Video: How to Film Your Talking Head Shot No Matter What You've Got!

Welcome to Smart... awesome start.
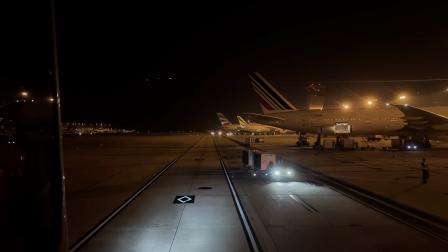All right, so right now I am on the ground in the town of Karpina and we've been busy with different events.
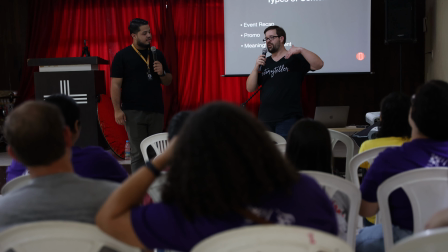I taught a class already, it was amazing. There was about 40 people there,
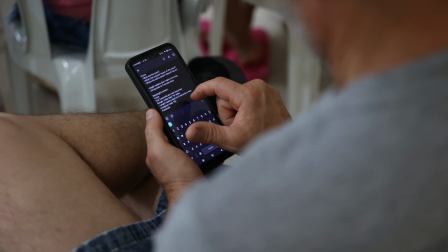including some ladies from in the town that wanted to come and just have something to do, so they brought a bus to come hear me speak. After two and a half hours of teaching, The biggest feedback I had was, oh, I wish we had some time for hands-on. Do we have some time for hands-on? So imagine listening to me, like you hear me for like five to ten minutes every week. Imagine two and a half hours and then still wanting more. So that was very encouraging. Needless to say, though, I didn't want to leave you guys hanging this week. I wanted to make sure I'm still sharing content on the channel. So I thought one of the cool things could be, what does it look like to frame out a talking head when you have next to no gear? So this week, we're playing with my smartphone, iPhone 14 Pro. I'm just using the stock app, using cinematic mode because I'm filming mostly outside and it works beautifully outside. But then I've also got my audio and a tripod. My lighting is 100% a light. I think you guys actually have it too, unless you're in Alaska in like the winter. It's called The Sun. We're going to be using completely natural lighting to figure out how do you frame it out to make something look good when you don't have all the toys, all the gear. Because as I say so many times at the end of every video, it's not about the gear, it's about the story. You just need to figure out how to work within your limitations.
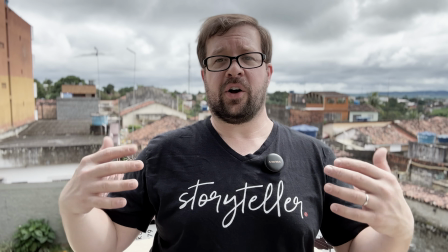So just to talk a little bit about the framing I've got right now. I am filming on a balcony at our hotel, and there's a town behind me.
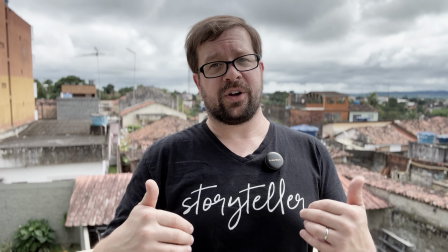This shot would not normally work if it was a full, bright, sunny day.
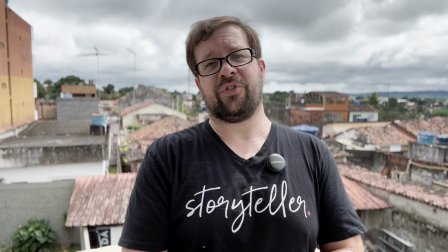We are in the midst of rainy season here in Brazil, and so you can see at any second now,
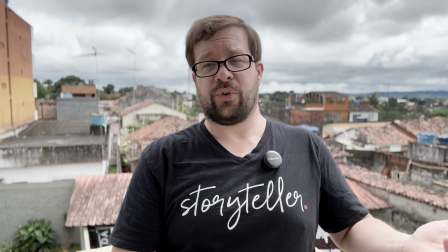it's going to start raining again, most likely. or the full sun could come out again. It's been drifting in and out.
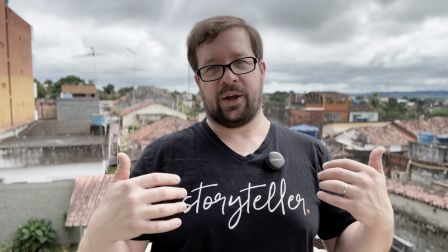There's a lot going on with the lighting. This type of shot, if it weren't cloudy right now, wouldn't work out because you'd be filming me.
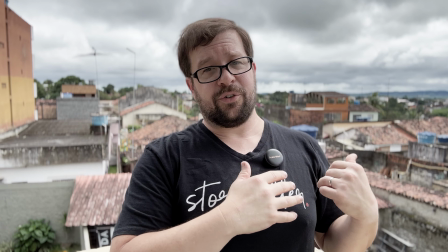I'm under a rooftop right now, so I'm shaded. But behind me, you would have full sun, a bright, bright, bright sky that would just get blown out.
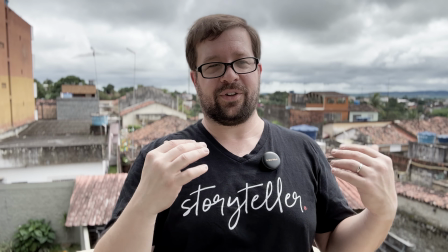A lot of these buildings might get blown out. Some of the darker roofs might not, but the brighter spots, and it just would not be a good shot.
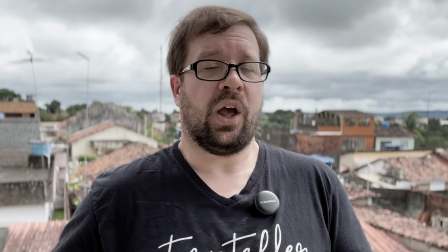So you have to figure out, is this a shot you can do on a sunny day? look at it, you might actually still be able to pull it off, but most likely you're going to have to reframe.
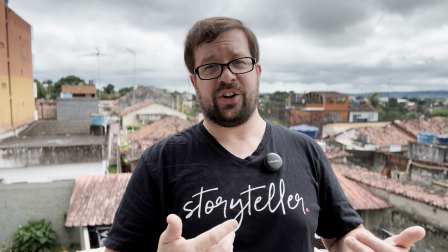The great thing about a cloudy day is though that the sun is being diffused by the clouds and so you can go pretty much anywhere because that gives you a nice smooth lighting,
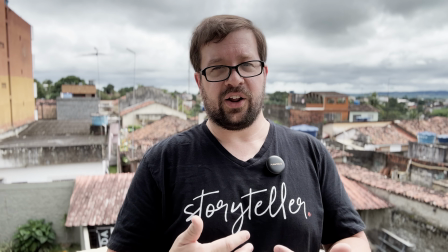a nice soft lighting no matter where you go.
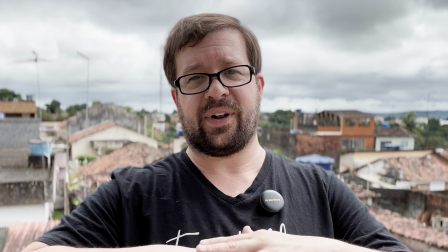The downside is it's not necessarily the most dynamic lighting because it's basically just a flat light being filled everywhere, but depending on where you position yourself, you can make it a little more dynamic.
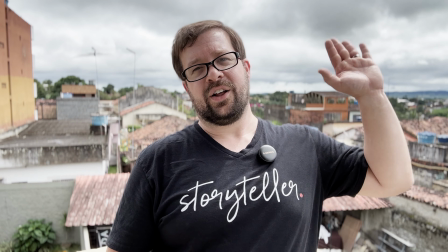Right now the sun is, I can feel it coming a little bit off of that angle through the clouds,
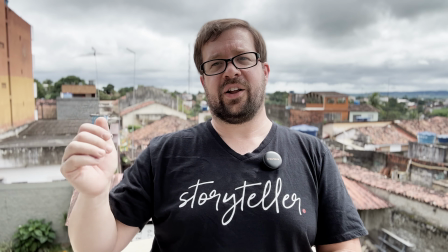so it is giving me a little more shade on this side because it's coming from this side,
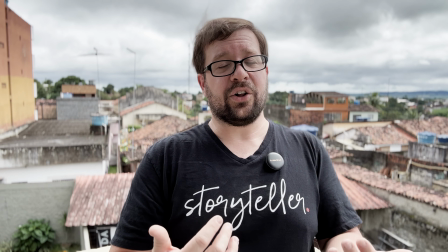but needless to say, it's still flatter and not as ideal and perfect as I would do if I were lighting this with my own lights. So with that being said, let's look at a couple different setups that you guys can use using nothing more than the gear we talked about.
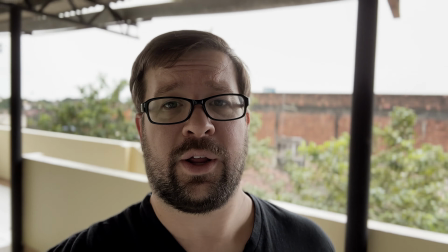When I was talking about lighting working pretty much anywhere because of the sun,
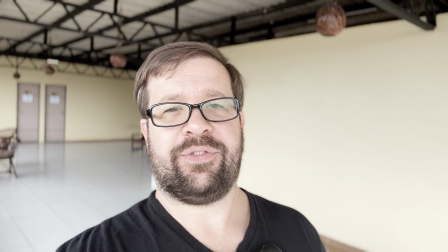you might notice I'm going all around and lighting's changing a little bit of my face but it's staying pretty consistent even though I'm in a
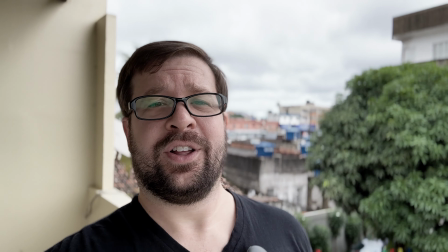darker environment filming into brighter spots so it doesn't really matter where I go
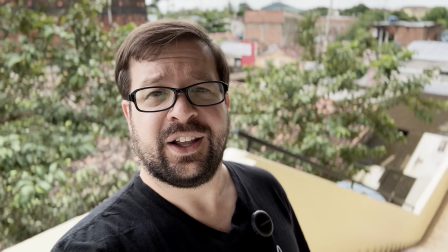it's cloud cover everywhere and so I got a whole bunch of places I can go so when you're setting up your shot the first thing you got to consider is your framing obviously your framing is going to work with your lighting but you've got to make sure you can frame a shot out in the first place so there's a couple things I like to think about when I'm filming a talking head shot the The first is just how much headroom I've got.
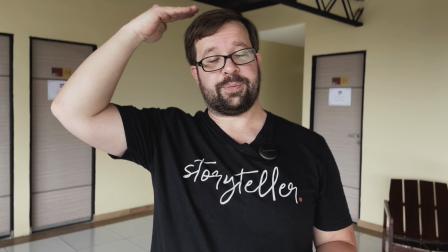I try not to have too much headroom. The headroom is the space between the top of your head and the outside of the frame.